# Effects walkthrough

Okay, so I'm just gonna go through the music video and talk about the effects I did, why I did them, and what inspired them. Okay.
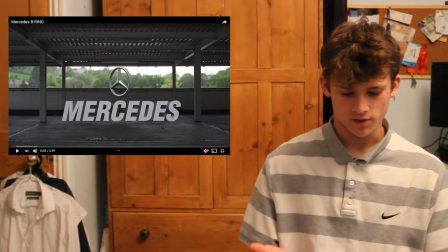(0:15)
So this first logo, obviously, got the Mercedes logo.
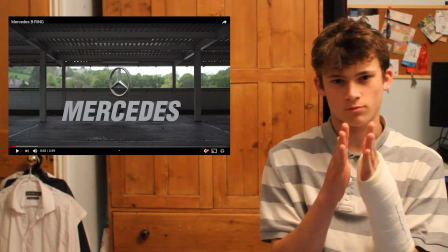(0:19)
I sort of expanded it on Photoshop, made it rotate, just put the text beneath it.
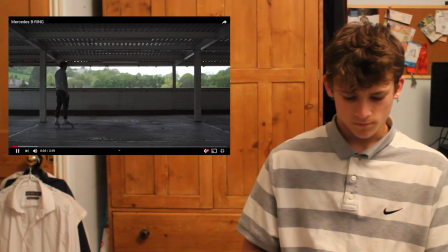(0:25)
That was quite simple. They're directed by Ben Bickley.
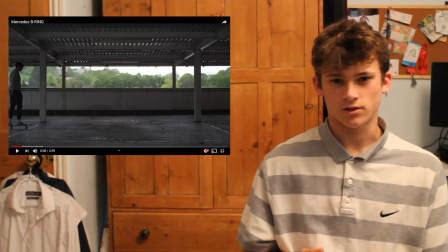(0:31)
That's done in After Effects using Sabre plugin. And then finally,
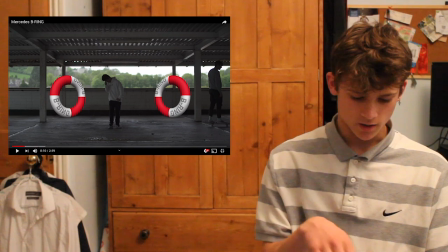(0:39)
the B-ring, sort of inflatable life things,
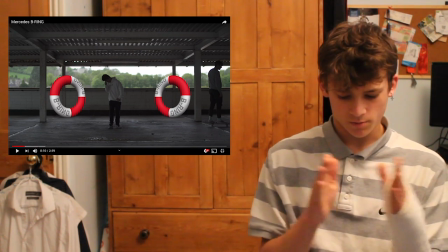(0:43)
also on Photoshop, just expanded again and then spun around.
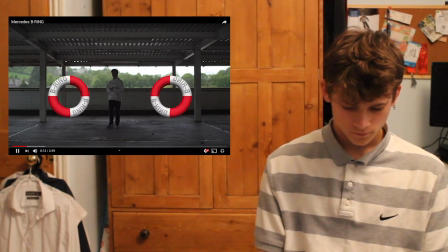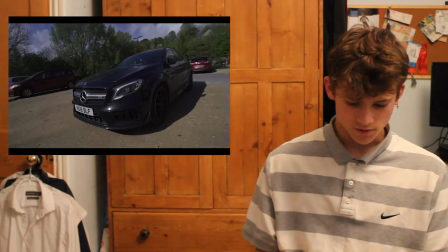(0:54)
So these first shots are just sort of establishing shots showing what's to come.
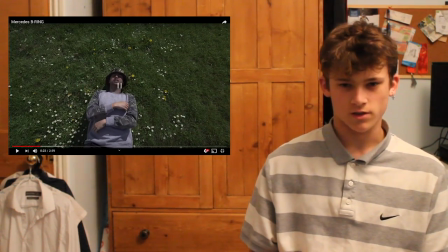(1:00)
This is quite a cool transition, but yeah, just like that transition, thought it was cool.
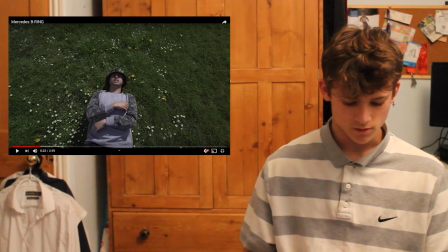(1:05)
It seemed to work well with the video. I'm happy with how it turned out.
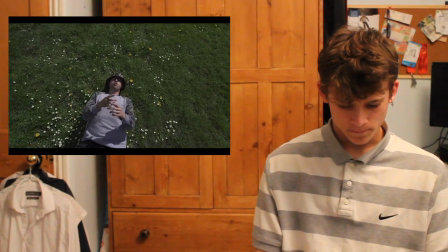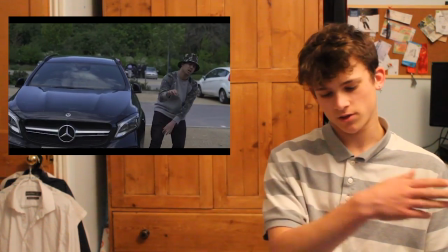(1:17)
Obviously it says head spin, so just moved the camera with his hand.
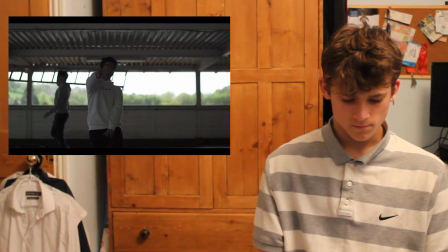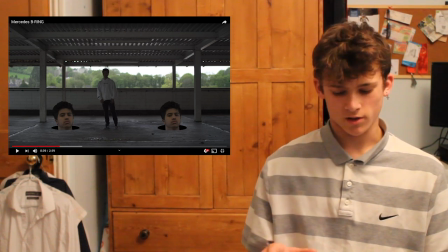(1:29)
This one was a little bit more work, quite a few layers on this one. Had to film the artist on a green screen,
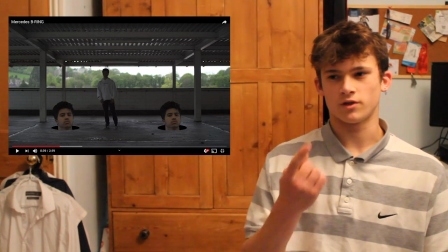(1:39)
have him on a swivelling chair, and just sort of spin him.
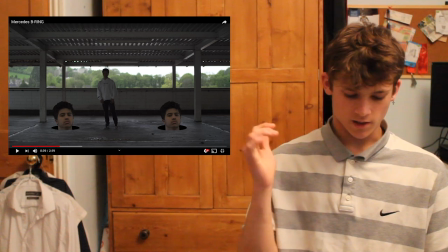(1:44)
And then I've taken away the green screen, cut his head out,
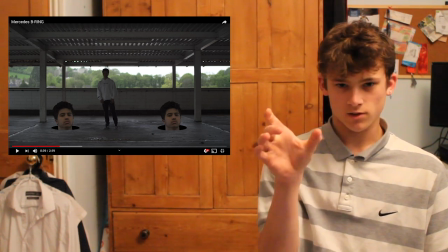(1:48)
and created these masks so that his head can pop out of the mask and make it look like it's coming through the floor.
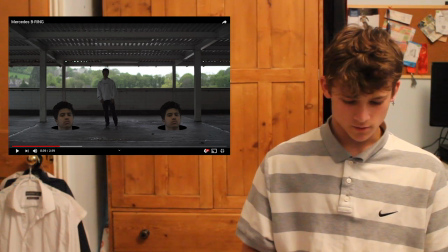(1:55)
Quite like that effect, but it's just a bit of fun, to be fair.
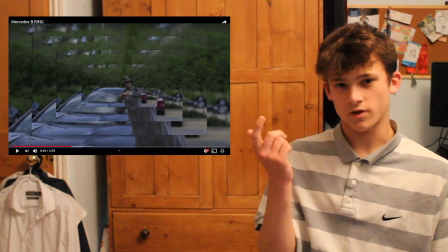(2:02)
So this is just something I saw on a YouTube video of someone saying their favourite music video effects.
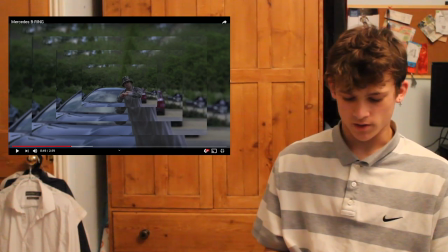(2:09)
Thought I'd give it a try, put it to the beat, it looked quite cool.
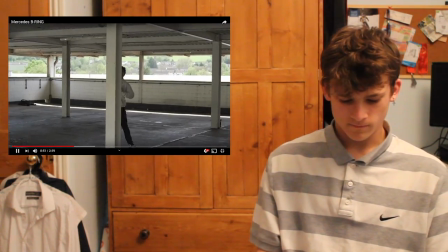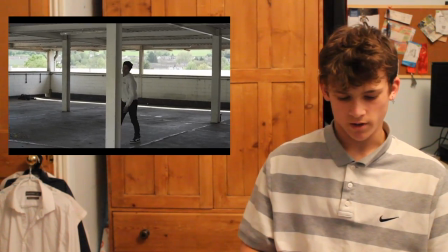(2:17)
This is just masking, cropping him out as he comes behind the pole.
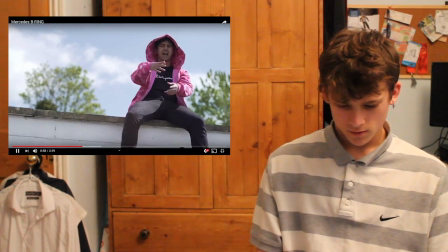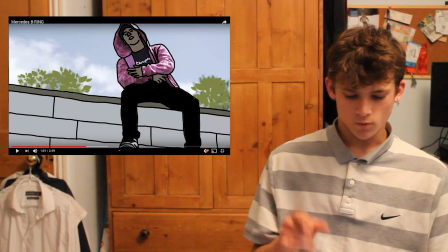(2:27)
So with this,
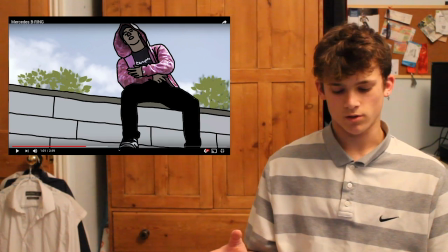(2:31)
initially in my pitch I thought I was going to do full animation of the characters,
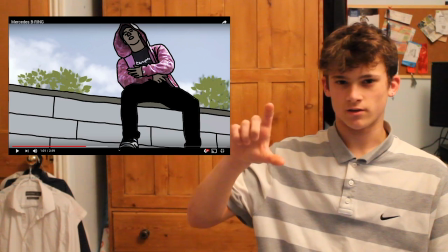(2:36)
so I follow him through a video just animating in full colour and with the outline.
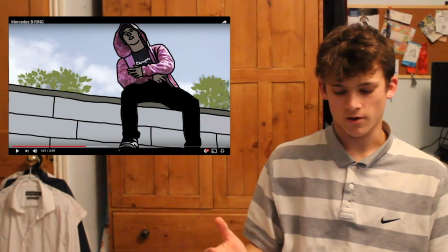(2:43)
After doing some experimentation earlier in the project, I found that would have been way too time consuming and just would have taken up way too much time.
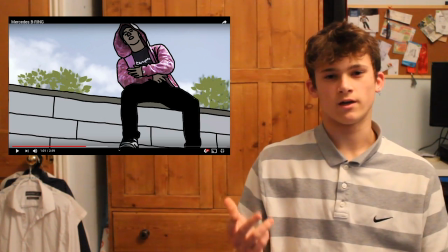(2:51)
So what I did instead is I actually took inspiration from a Lyrical Lemonade video where they, instead of animating all the frames,
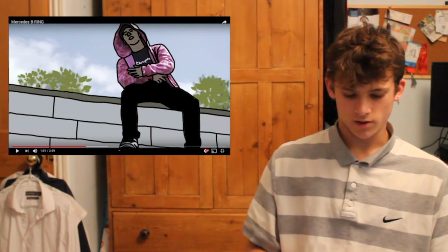(3:00)
they just animated maybe 2 or 3 and just looped it, and I just thought I'd use that instead of spending so much time on doing the full animation.
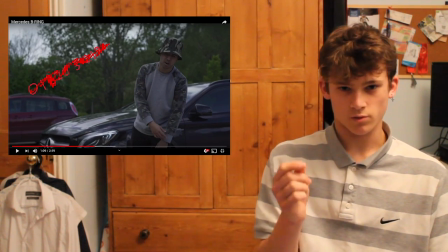(3:11)
Obviously just more animation, just sort of scribbles. That's about it for that one.
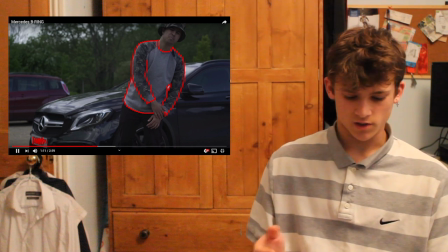(3:19)
Yeah, and then the animation around the jumper just to highlight what he's saying. I thought it went quite well.
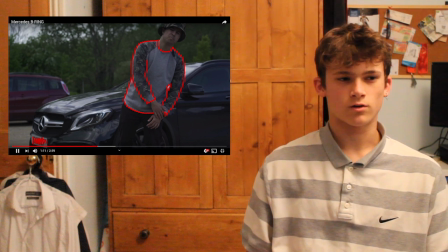(3:26)
Didn't take too long, a bit longer than I thought it would.
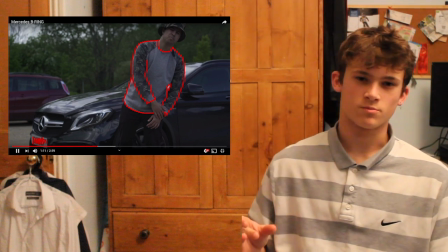(3:29)
It was quite a high frame rate, so you're putting in a lot of work and not getting too much back, so it can be annoying, but I feel like it worked well, so I was happy with it.
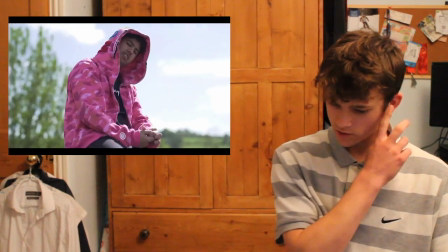(3:41)
This is just a zoom transition. And then obviously, as he says wavy,
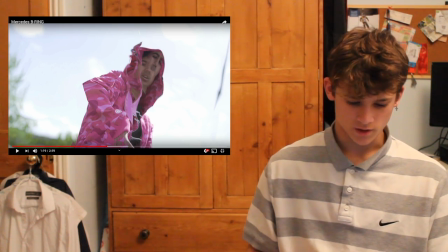(3:48)
I've put on a turbulent displace and let it rotate a couple times just to have a nice effect when he says wavy.